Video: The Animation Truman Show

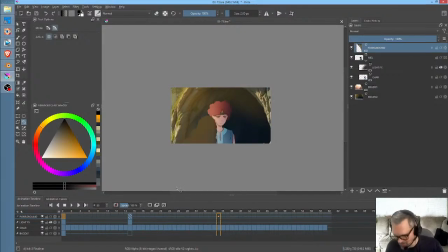2727s
Oh, problem. Okay, this is interesting. Oh my gosh, this is very interesting.
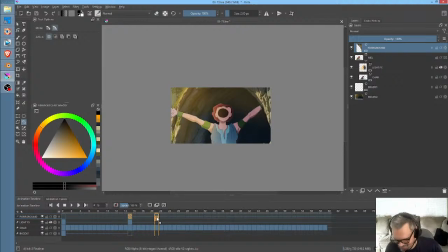2742s
So this cannot start until here.
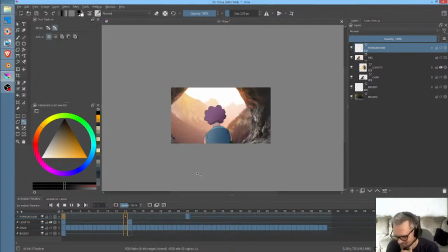2750s
Right? Because Mel's hand has to go in front of it, but then Tianara has to go behind it.
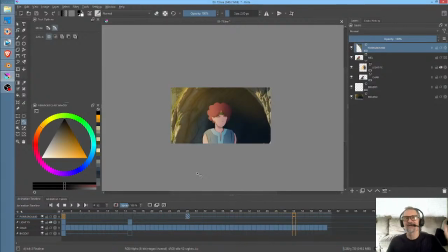2756s
Well, this is the kind of stuff, for the entire history of animation, this is the kind of stuff we all have to deal with, because you're dealing with flat 2D layers, and how do you make it work, you know? Okay, so then the only other question for me becomes,
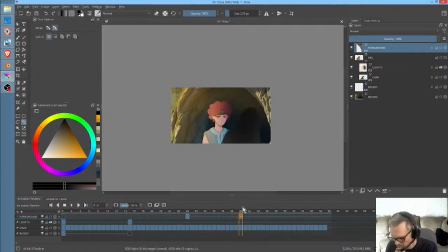2772s
do I want to do some things right here in this layer, right here, that are going to be probably, well,
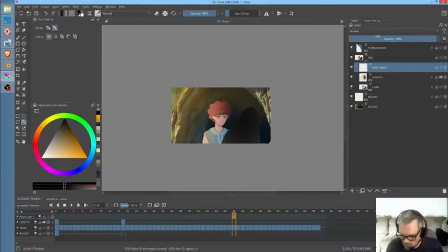2786s
let's go to normal mode, I think. Definitely alpha lock. Now you'll see that if we now go to our airbrush and go with, let's go with a slightly yellow-ish or slightly orangish, but light color. You see what happens? Okay.
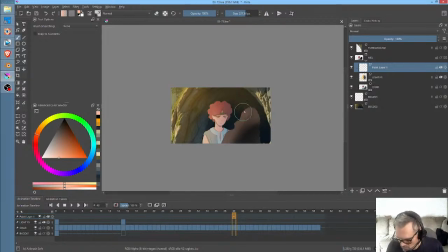Okay. So why'd we do that? I'm just trying to pick this up right here. So I'm going to hit Control Insert
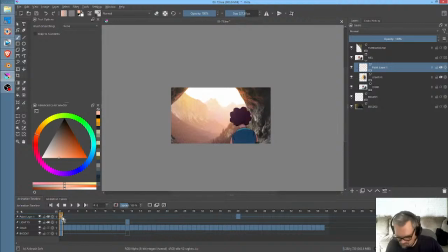2826s
and get rid of that.
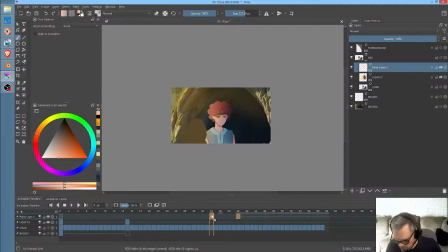2831s
Probably could pull this back to about here. I don't know. Why am I picking it up there? Let me check something. Okay, yes. This is too big. Erase mode. I want to go actually to that keyframe right there. This should not be here.
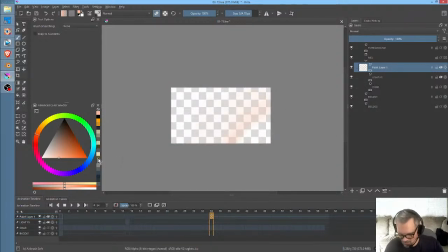2849s
Okay, so if we solo it, we should only see it here, the highlight. Okay, so in erase mode.
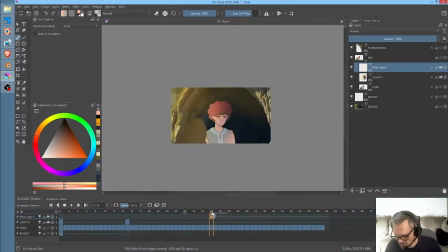2858s
That's all we're trying to do. All we're trying to do is make it so that when she walks in there, we begin to
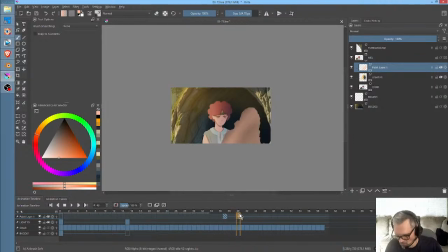2874s
catch that glint from behind. Okay, so now what else can we do that might make this even better?
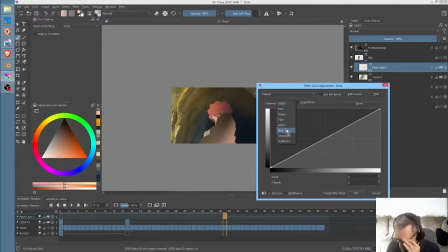2879s
Well, one thing I'm thinking is if she's going into the cave, maybe what should actually be happening is this should actually be blue.
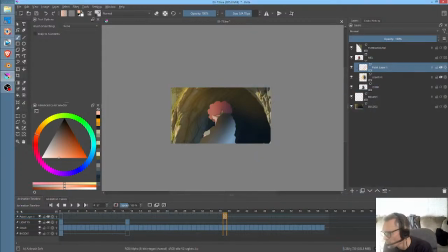2889s
You could paint out the cave part on the right so it looks like the cave mouth is bigger. Yeah, you could. That's true. That would be another thing that would be possibly helpful. So what I'm trying to do is get to this point right here.
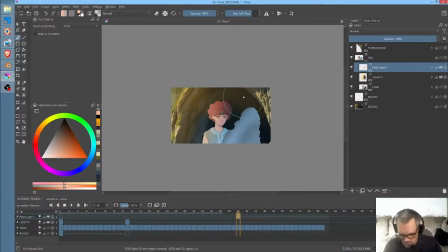2905s
Okay. And I don't want any of this here. And frankly, this is a little bit bright, but I'm gonna be adjusting the layer opacity, of course, as well.
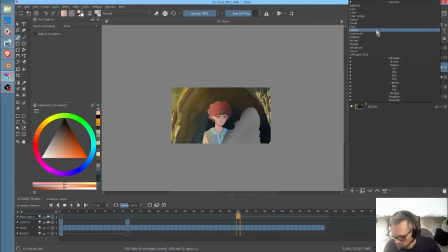2919s
So now let's ask luminosity. No, I'm just playing around with, no, overlay definitely doesn't work. Additive is probably, it's pretty much the same as normal or screen or something.
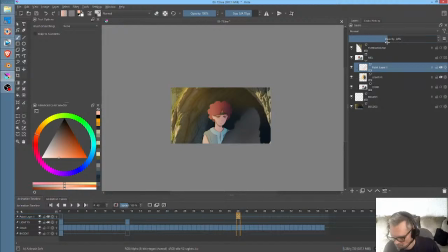2933s
So all we're trying to do is just catch a little bit like that. Okay, now I'm gonna just take this effect and move it this way a little bit,
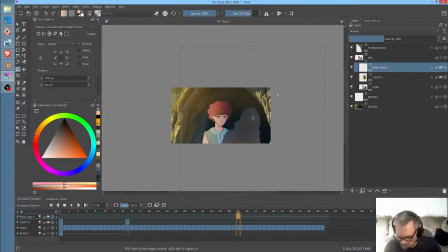2955s
because frankly, once she gets past him, it's really not needed, you know? Blah, blah, blah, blah, blah. Ooh, that was really abrupt.
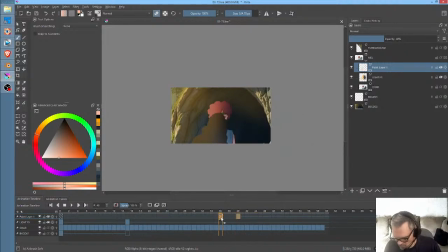2973s
Okay, so we'll put it back here. And